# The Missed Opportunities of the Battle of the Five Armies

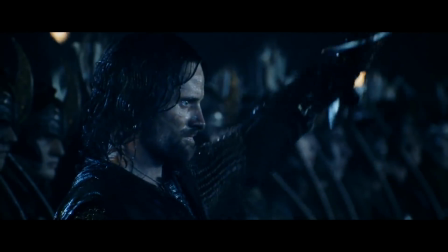[4:13]
Where you fight determines what you fight for.
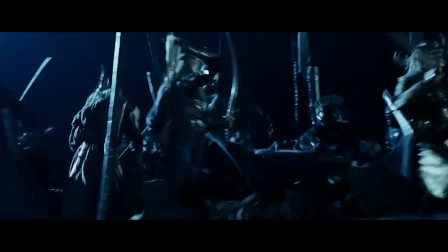[4:19]
In this regard, Helm's Deep remains the holy grail of the entire series. By making the arena small and compact, the battle is given a strong sense of clarity.
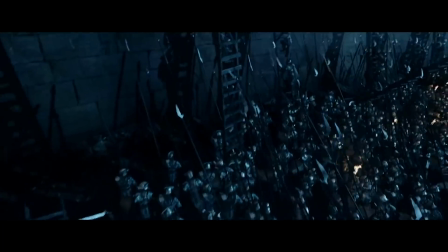[4:28]
For one, every action beat takes place on or around the castle, keeping things simple, and the design of the castle adds to this simplicity.
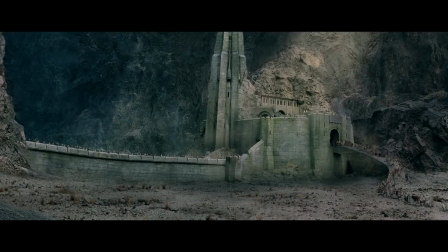[4:36]
You can break the castle down into 3 distinct parts. You have the wall where the men and elves fend off the attacking Uruk-hai, you have the curved causeway that leads to the front gate, and you have this tall tower which serves as a weenie.
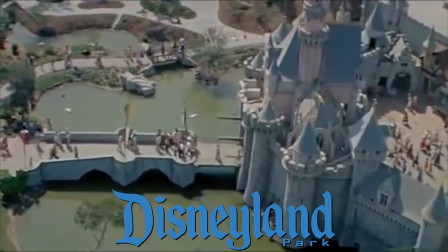[4:48]
Now a weenie is a reference to Disneyland, where Walt Disney positioned the Cinderella castle right in the middle of the park, so guests could always orient themselves wherever they were.
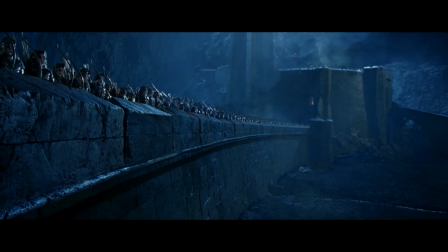[4:57]
This tower is cleverly positioned between the other two castle elements, and is the background of dozens of action shots for the same sense of orientation.
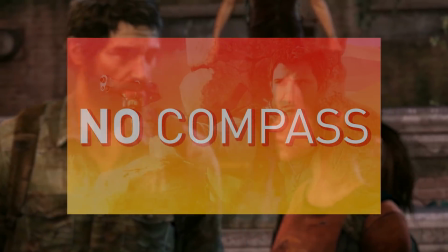[5:05]
By the way, I want to give a shout out to Mark Brown and his episode on Uncharted, where he applies this idea to game design.
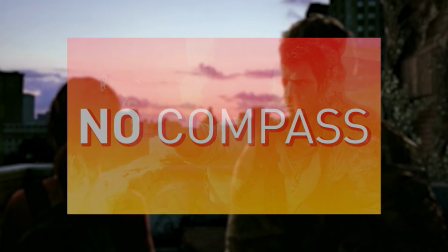[5:11]
Great stuff.
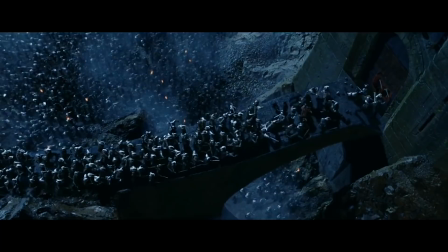[5:15]
Now, all of this geography and staging is important, but it doesn't mean a thing unless it benefits the themes and characters that inhabit them.
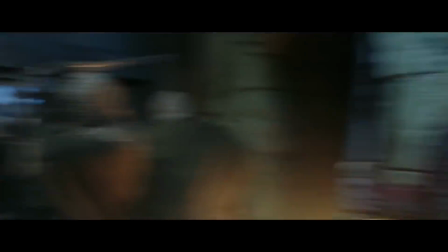[5:23]
While the conflict is of course between good and evil, it also highlights the tension of leadership between Theoden and Aragorn.
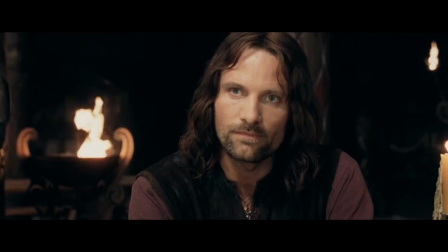[5:29]
Both knew this evil was coming, but differed on how to fight it.
I will not risk open war.
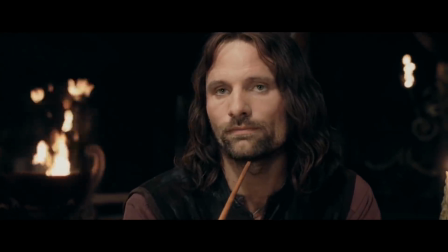[5:36] Open war is upon you, whether you would risk it or not.
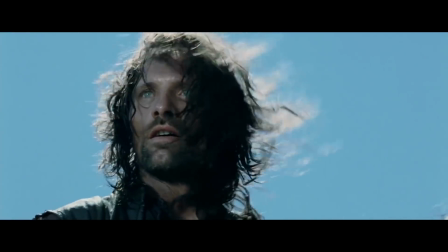[5:40]
Having been on this journey with Aragorn, we know this evil will not stop, that every moment delay in the battle will only make the enemy stronger.
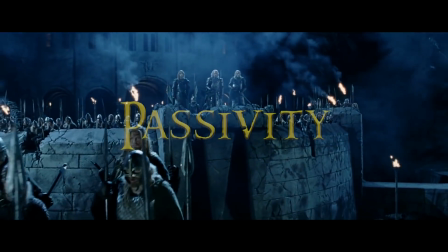[5:48]
In many ways, Helm's Deep represents passivity, or more specifically the passivity of man,
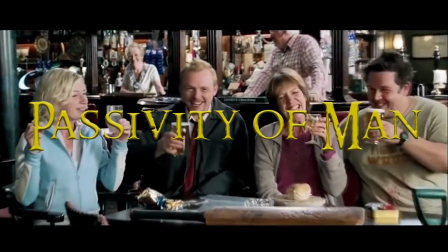[5:53]
and that simply locking up and waiting for things to blow over is not an adequate solution.
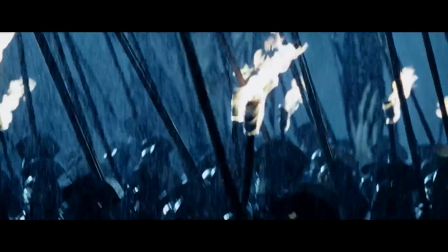[5:58]
You can see these themes represented in the way the battle plays out, as every piece of unbreachable defense is rendered useless by Saruman's technology.
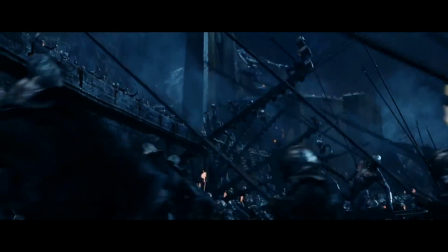[6:06]
They have high walls, well, the enemy built higher ladders. The enemy can't breach through the gate, so they blow a hole in the wall.
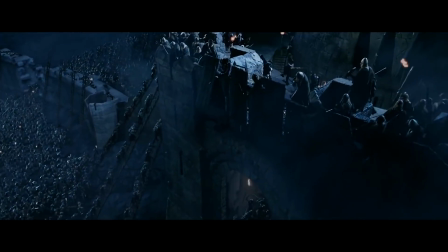[6:12]
Beat by beat, the Uruk-hai make ground, and only when the castle is lost do they face the enemy head-on and find their salvation.
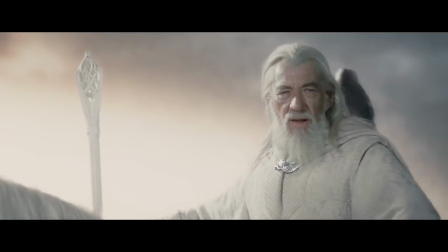[6:19] Theoden King stands alone. Not alone.
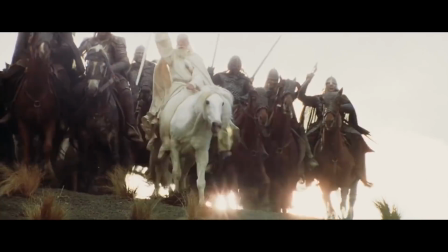[6:26] Rohirrim!
This is what turns a good battle scene into a great one, when the architecture of the battle not only leads to clear and exciting action,
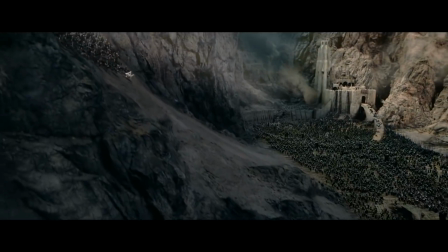[6:35]
but when said action furthers the themes that the film wants to present. There's a beauty to this simplicity, and I think it's a beauty that the Battle of the Five Armies misses out on.
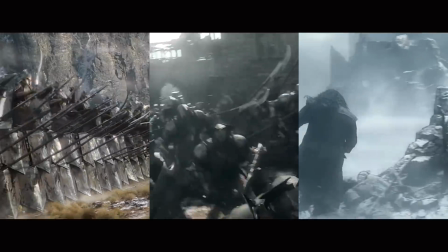[6:44]
Instead of working on one front, it works on three, with the men and elves dispatching to the city of Dale, and the dwarves taking their final stand at Ravenhill.
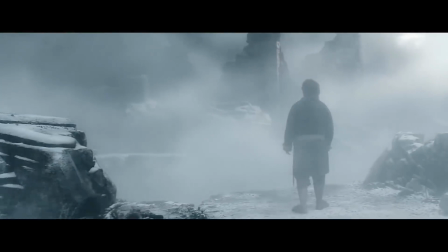[6:52]
Now, as an action arena, Ravenhill lends itself to being an interesting setting.
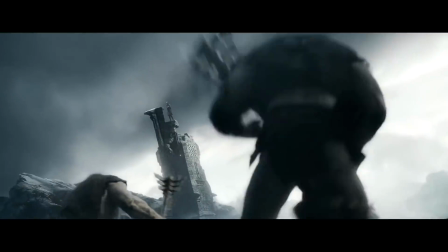[6:55]
There are clear platforms, points of reference, and even some fun environmental hazards, like the large cliffs and frozen ice.
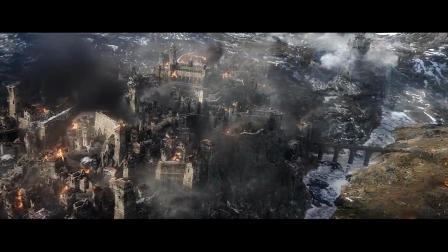[7:02]
But Dale, on the other hand, is a geographical nightmare, as there is no feasible way to communicate the geography of a city.
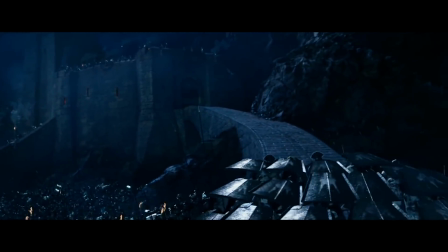[7:08]
So while in the two towers, the enemy advancing is communicated through a camera pan, in the Battle of the Five Armies, it is communicated with some really sloppy dialogue.
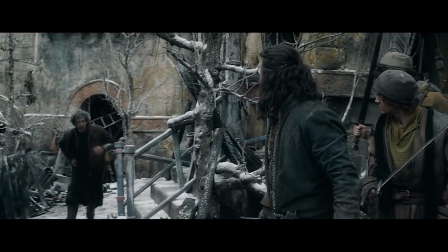[7:17] The Orcs have taken Stone Street! The market's overrun!
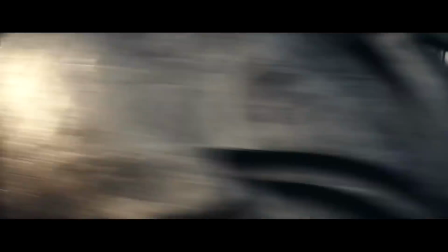[7:22]
Geography is so important because it is how we connect individual action beats into something grander, which leads to my next major topic.
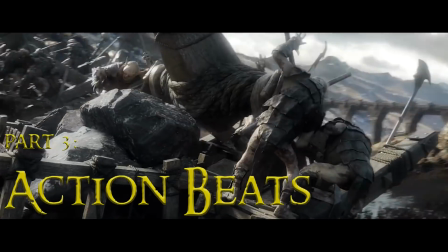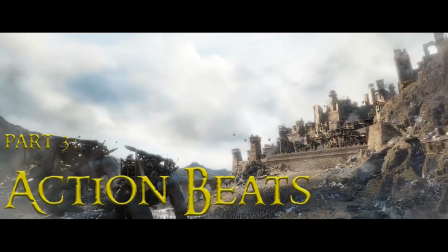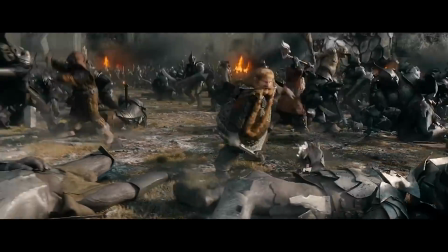[7:41]
One thing that bugs me with the Battle of the Five Armies is that there are very few effective action beats.
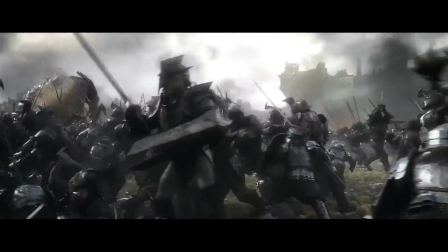[7:46]
Most of the action in this hour-long sequence consists of various fighting elements of men, elves, and dwarves fighting orcs.
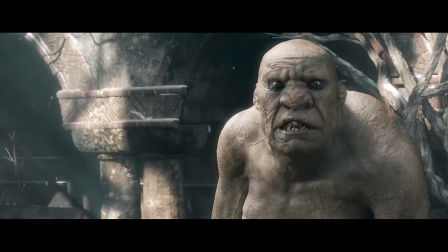[7:52]
There may be a troll or beast that proves hard to kill, but it's still killed off quicker than it's introduced.
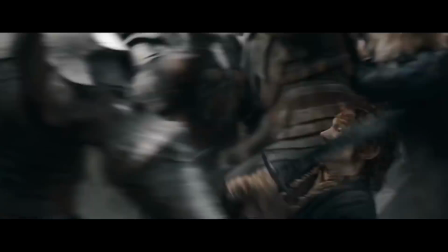[8:02]
The real problem is that these action beats are largely inconsequential. They can happen anywhere, at any time, and have little to no connection with one another.
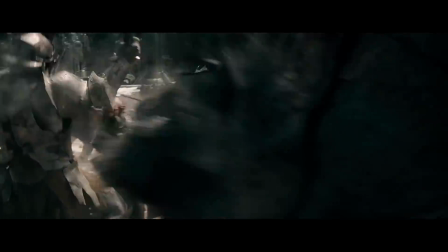[8:11]
There's a complete lack of cause and effect, which is why you center your battle around a clear objective.
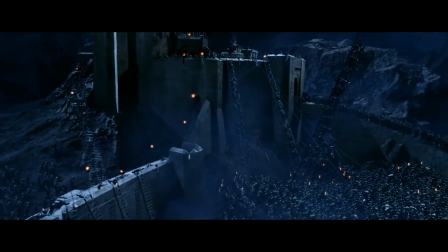[8:17]
By setting the Battle of Helm's Deep at Helm's Deep, all of a sudden every beat is given purpose.
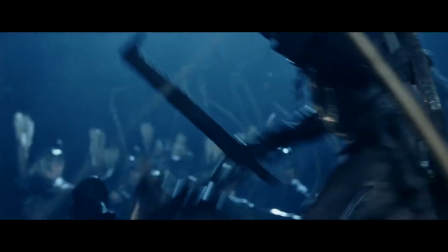[8:22]
Instead of just fighting orcs, they're clearing the wall, guarding the castle, or defending the causeway so that the others can board up the gate.
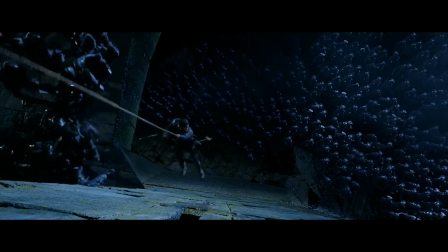[8:29]
Each of these individual beats are crucial to the overall flow of the battle, as they're how we understand how close our heroes are to victory or defeat.
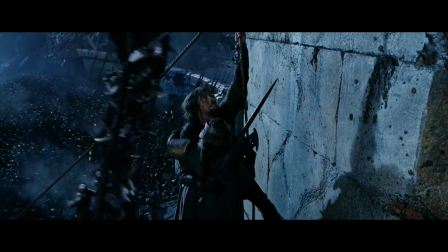[8:37]
But most importantly, it gives our heroes something to do. It's how a hero is made on the battlefield.
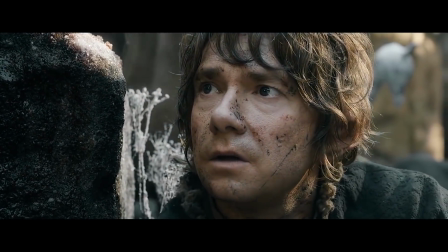[8:43]
Let's keep the subject on our heroes, as ultimately it's what these battles are about.
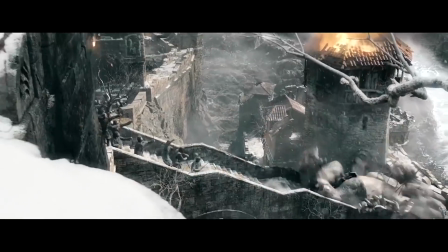[8:48]
As I said before, our heroes get completely lost in this conflict, as Gandalf and Bilbo are inconsequential to its outcome.
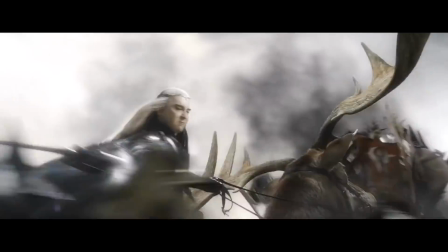[8:55]
Even characters who have influence, like Bard, Dane, or Thranduil, are mere drops in the giant crowds of extras and computer-generated armies.
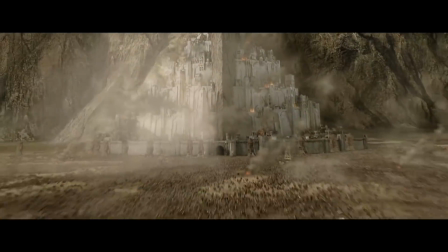[9:02]
This is of course in stark contrast with King Theoden in the Battle of Pelennor Fields.
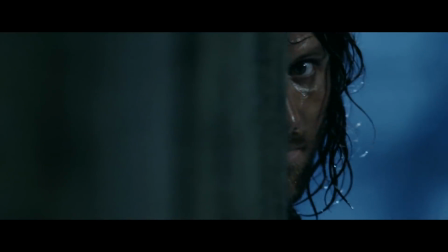[9:12]
Compared to Helm's Deep, where Aragorn, Legolas, and Gimli stole the limelight, King Theoden shines on Pelennor Fields.
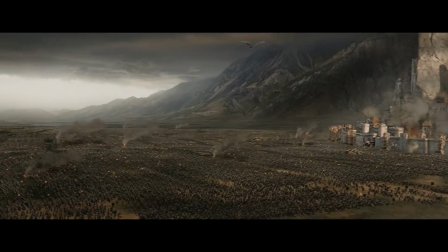[9:19]
Now, in this battle, Theoden doesn't shine despite the endless crowds of men and orcs, he shines because of them.
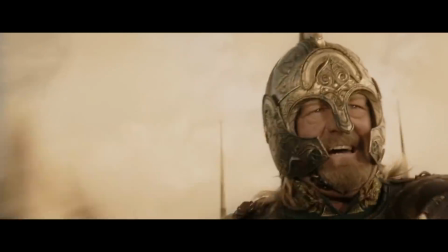[9:25]
A lot of weight is put on him as a leader, as he brings many of his men to their certain death.
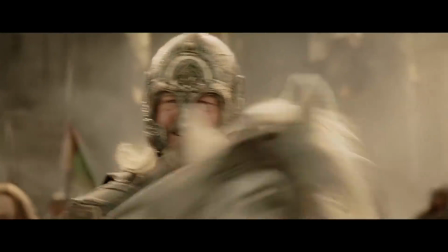[9:30]
But we don't see their perspectives on the battle, we mainly see his, as he stares down the terrible beasts and foes that face them.
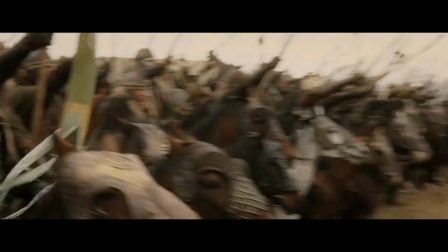[9:41]
Every action of an army stems from the reaction of their leader and the fight-or-flight instincts that inevitably take over.
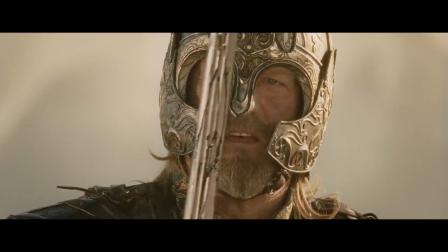[9:47]
Each action beat starts with one of these reactions, and then we see the echo of this action travel across the crowd.
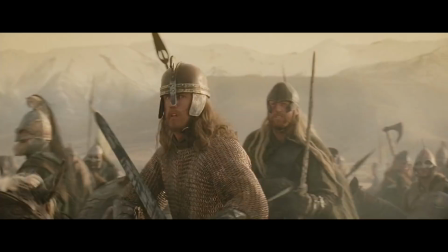[9:53]
Here the crowd is an extension of the character. A crowd dying isn't tragic, but a crowd who our hero led into battle dying is.
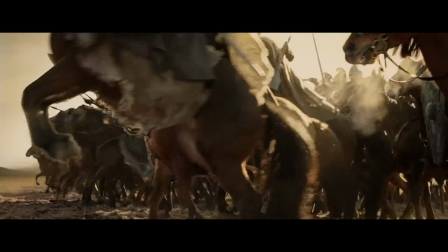[10:00]
It's the synergy of the crowd and the individual. One action becomes 1,000 actions.
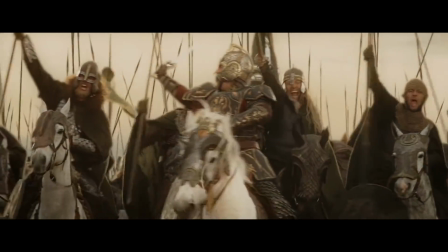[10:05]
Put together with a sweeping crane shot, the impact is undeniable.
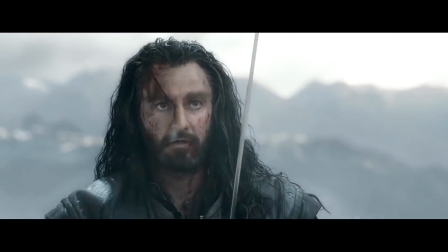[10:12]
This vocabulary of action is sorely lacking from The Hobbit, as when Thorin takes on Azog in Ravenhill, he does it alone.
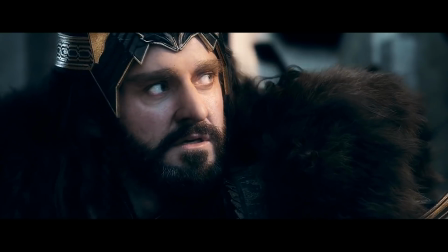[10:19]
But Thorin doesn't become a key player until the latter half of the battle, as in the first half, command is split between these three lords.
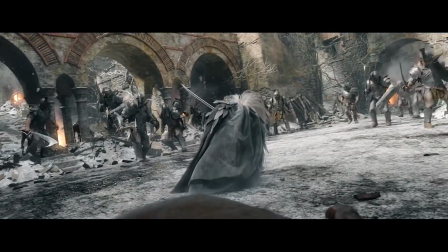[10:25]
The lord I want to single out is Thranduil, the king of the Woodland Realms, and how his influence in the battle is lessened by Peter Jackson's direction.
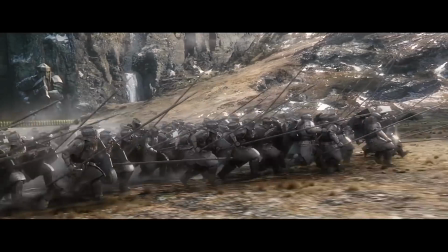[10:32]
Let's take a look at the first major action beat of the entire sequence, when the elves join the fight.
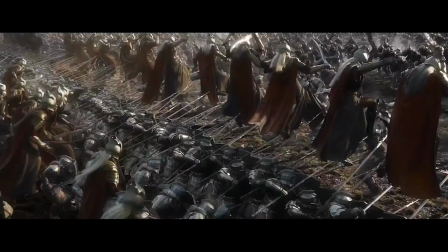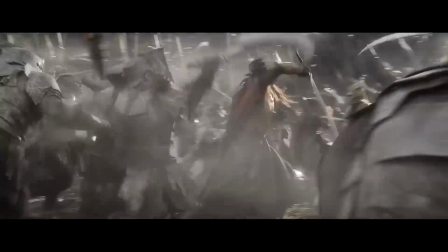[10:45]
Not only do we not see Thranduil make this decision, but we never see him engage in battle amidst his fellow soldiers.
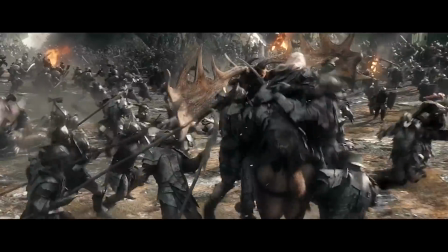[10:51]
All of his action beats are him on his own, isolated from his kin. This doesn't just apply to Thranduil, as both Dane and Bard act separately from the armies they command.
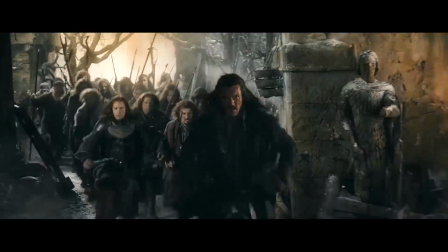[11:00]
Even when they do lead their men into battle, as Bard does twice, it has no impact since it's not built around a clear objective.
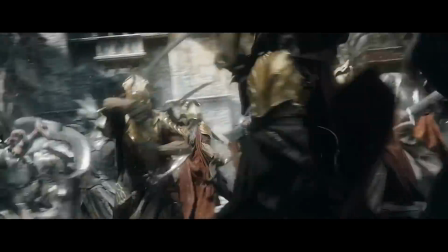[11:07]
The only real objective throughout the entire battle is that both sides are slowly beating down the other's numbers, which is not how you pace a battle scene.
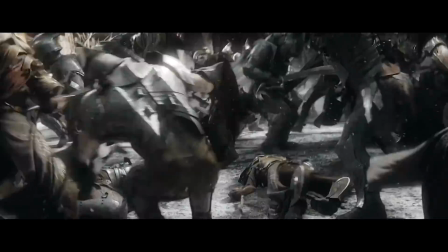[11:15]
So that begs the question, how do you pace it?
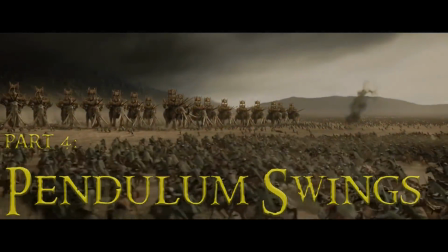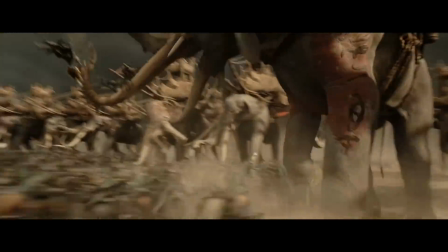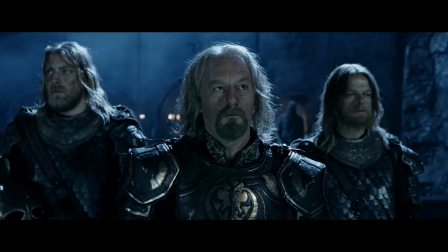[11:29]
So to recap, great battle scenes are built around a geographical location with a sole objective.
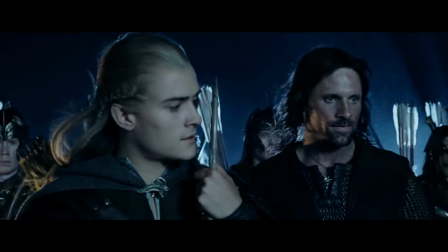[11:34]
The battle focuses on 2 to 4 primary characters who hold the power of the scene, having both the skills and army to reach this goal.
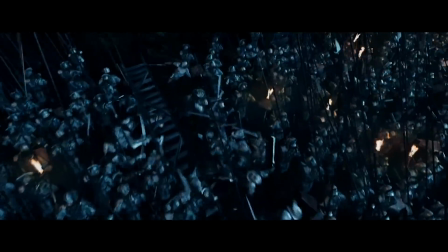[11:41]
The battle consists of multiple smaller objectives that, when connected by the geography, form a chain of events that we could easily follow.
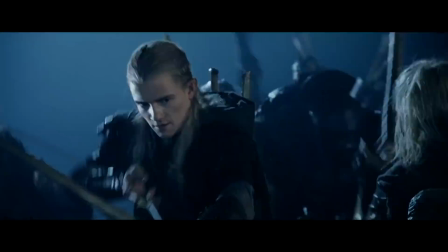[11:48]
Now with each of these smaller objectives, there are 2 possible outcomes. Our heroes can achieve this objective, or they fail.
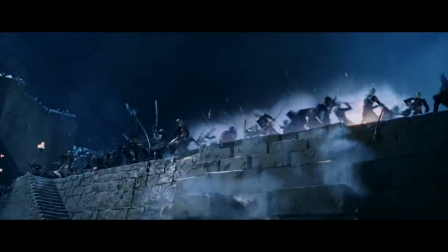This right here is a pendulum swing, a switch from winning to losing for our heroes.
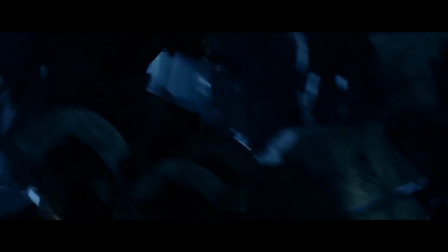[12:06]
Of course, pendulum swings can also go from losing to winning, but the idea remains the same.
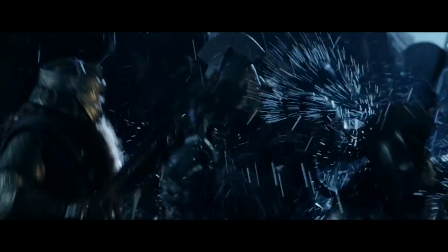[12:11]
A change in momentum on the battlefield. Pendulum swings are how battles evolve.
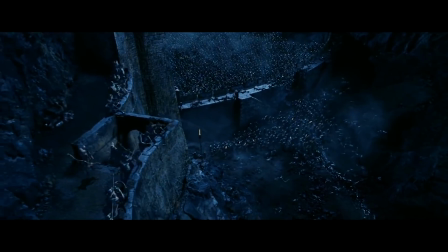[12:17]
It's how you introduce new obstacles that become the set piece's most thrilling moments.
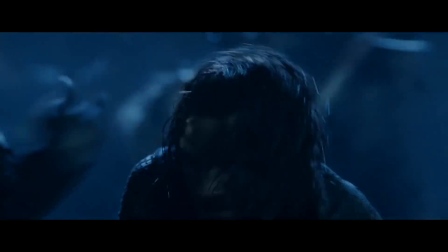[12:23]
The pendulum must always be swinging, both from moment to moment and from scene to scene.